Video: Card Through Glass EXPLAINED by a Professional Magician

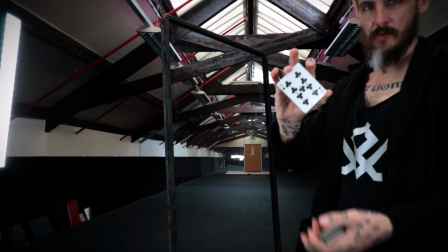piece of glass, deck of cards, choose a card at random. Hold the card up against the glass.
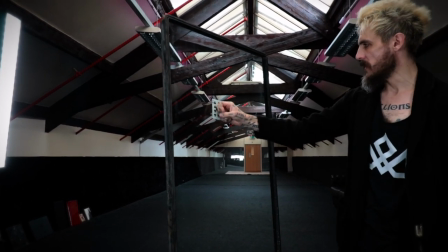But the card penetrates the glass to the other side.
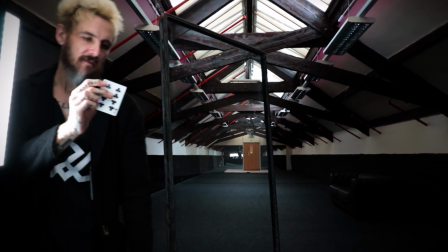I am Daniel Madison and this is Card Through Glass.
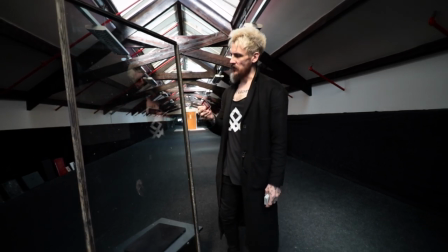First thing that you need to know about this trick is that the playing card is already on the other side of the glass.
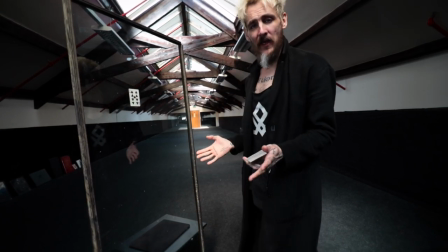The magician is able to hide that playing card thanks to video editing.
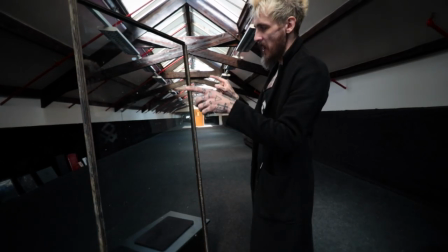There is now a mask covering up the nine of clubs so that it looks like it isn't there.
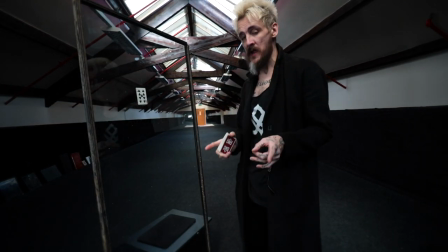The biggest thing that gave this away in the video in question is when the magician
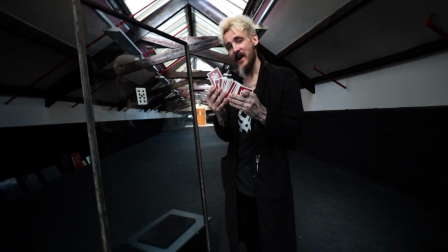searched through the playing cards to find specifically the ace of clubs.
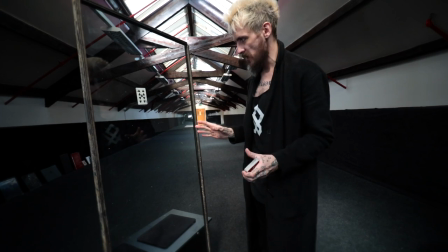If you could really do this, it wouldn't matter which playing card it was. That's why at the beginning of this trick, I made it look like I stopped at a random playing card.
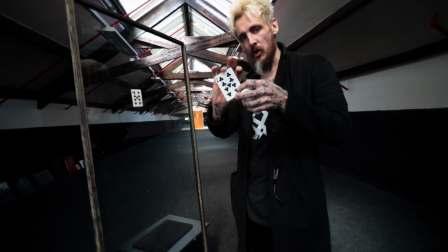I have to stop at the nine of clubs.
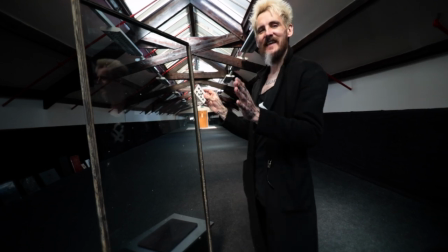When I raise this playing card to the glass and cover it with my hands, the mask is removed and this playing card is then palmed away like so.
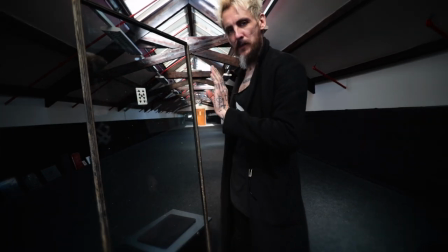Notice in the video in question, his hand drops down to his side, perfectly out of frame, allowing him to drop the playing card to the floor, showing empty hands.
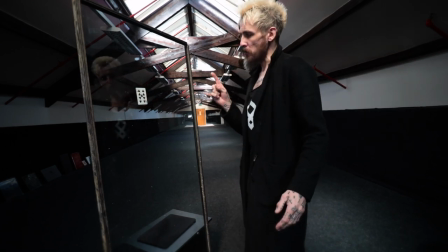Now all he has to do is stand there and smile as the fat monkey removes the playing card from the glass that has been there from the start.
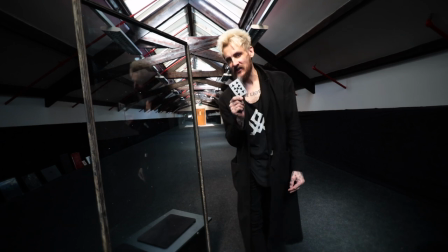Yes, the magician had to have access to the other side of the glass at some point.
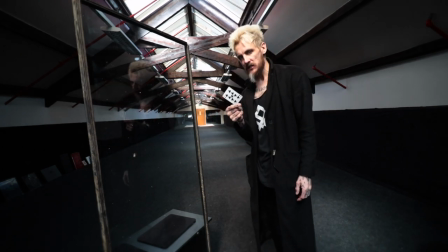And there's a lot more to it than this. We're going to get into it in this video.
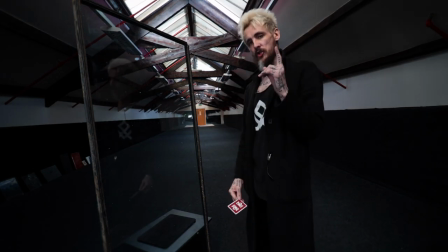Right now, let's take all of this footage into Final Cut, where I can show you how to edit this to look like real magic. So I now have all of my footage in Final Cut Pro. When I first pressed record, I stood out of the way of the glass so that I could get a piece of footage of the glass without the card behind it.
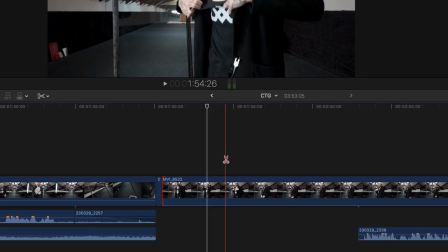So I'm going to take a piece of that footage now and chop it out of the timeline,
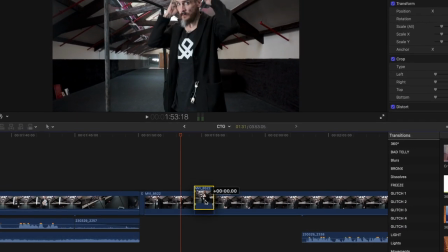just the tiniest bit, and I'm going to drag it above the rest of the timeline. That's going to become my mask, so I'm going to put it over the moment where I talk about video editing for the first time.
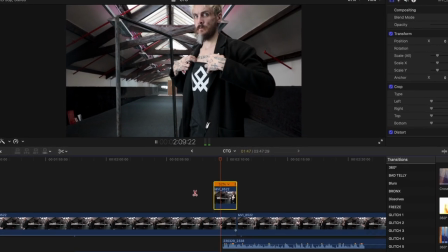The magician hides that playing card with the help of video editing.
So I now need to take my footage and I'm going to crop it.
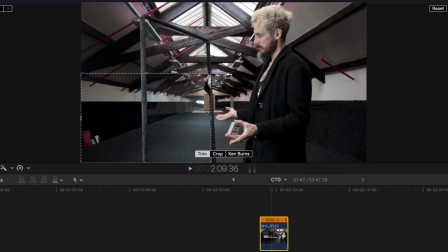So this is the mask that I'm cropping now, and I'm going to crop it so it just covers the nine of clubs.
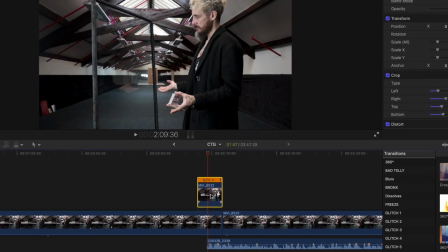So now you can see this square, which hides in plain sight if I turn it off, on, off, on. So I'm going to take that same mask and I'm going to paste it over the moment in the explanation where I actually performed the trick to show how it works.
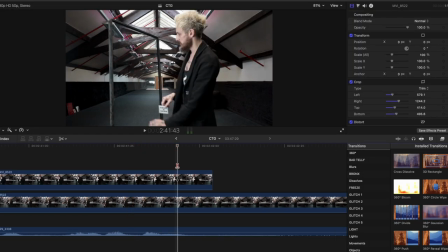I've got it in position just here so you can see it hides the nine of clubs. The real work comes in now as my hand raises up to cover that nine of clubs. I'm no expert at video editing and this is the only way that I could figure out how to do this. Frame by frame, as the tips of my fingers go underneath that mask,
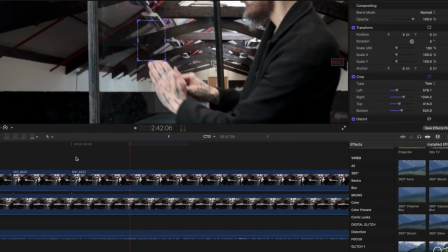at this point, instead of cropping, because I can only crop in straight lines and I want it to look really fair,
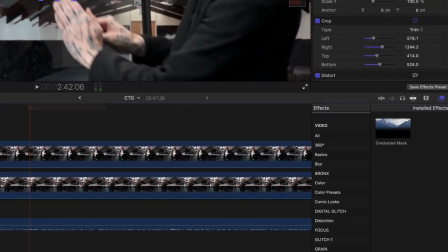I'm going to go over to my installed effects and search graduated mask, and I'm going to drag that on top of the mask itself.
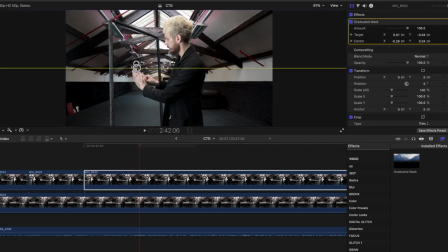If I grab that graduated mask over and pull it and align it
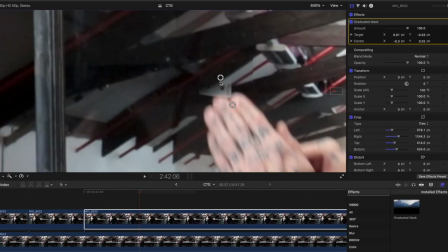so that I can now fade that nine of clubs in one frame at a time.
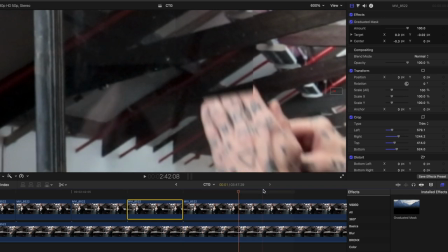If I move on one frame more, then my fingers move further behind the mask.
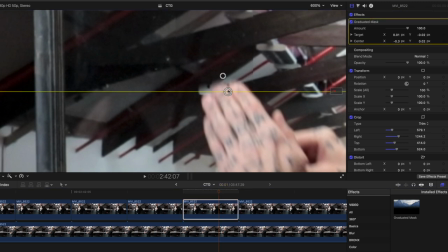So I just have to keep nudging that gradual mask up and aligning it so that it shows my fingers without showing the playing card.
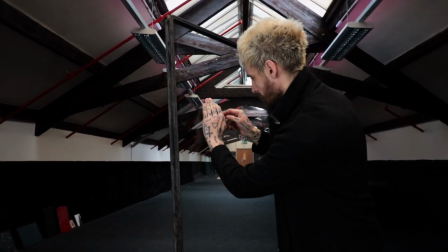But I know that when I go to cover that nine of clubs, I know I'm moving fast enough to create enough motion blur so that even if you were to pause it at any point, nothing would be seen. If I spent a lot more time on this, I could make this look so much more fair by adding more graduated masks.
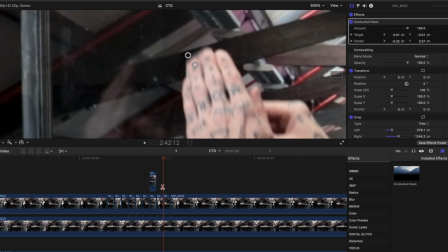The moment that I know that my hands have completely covered up that nine of clubs on the other side of the glass, I can just turn the mask off. So if we go back a few seconds now and watch as the mask comes into play, you can see just how deceptive this really is.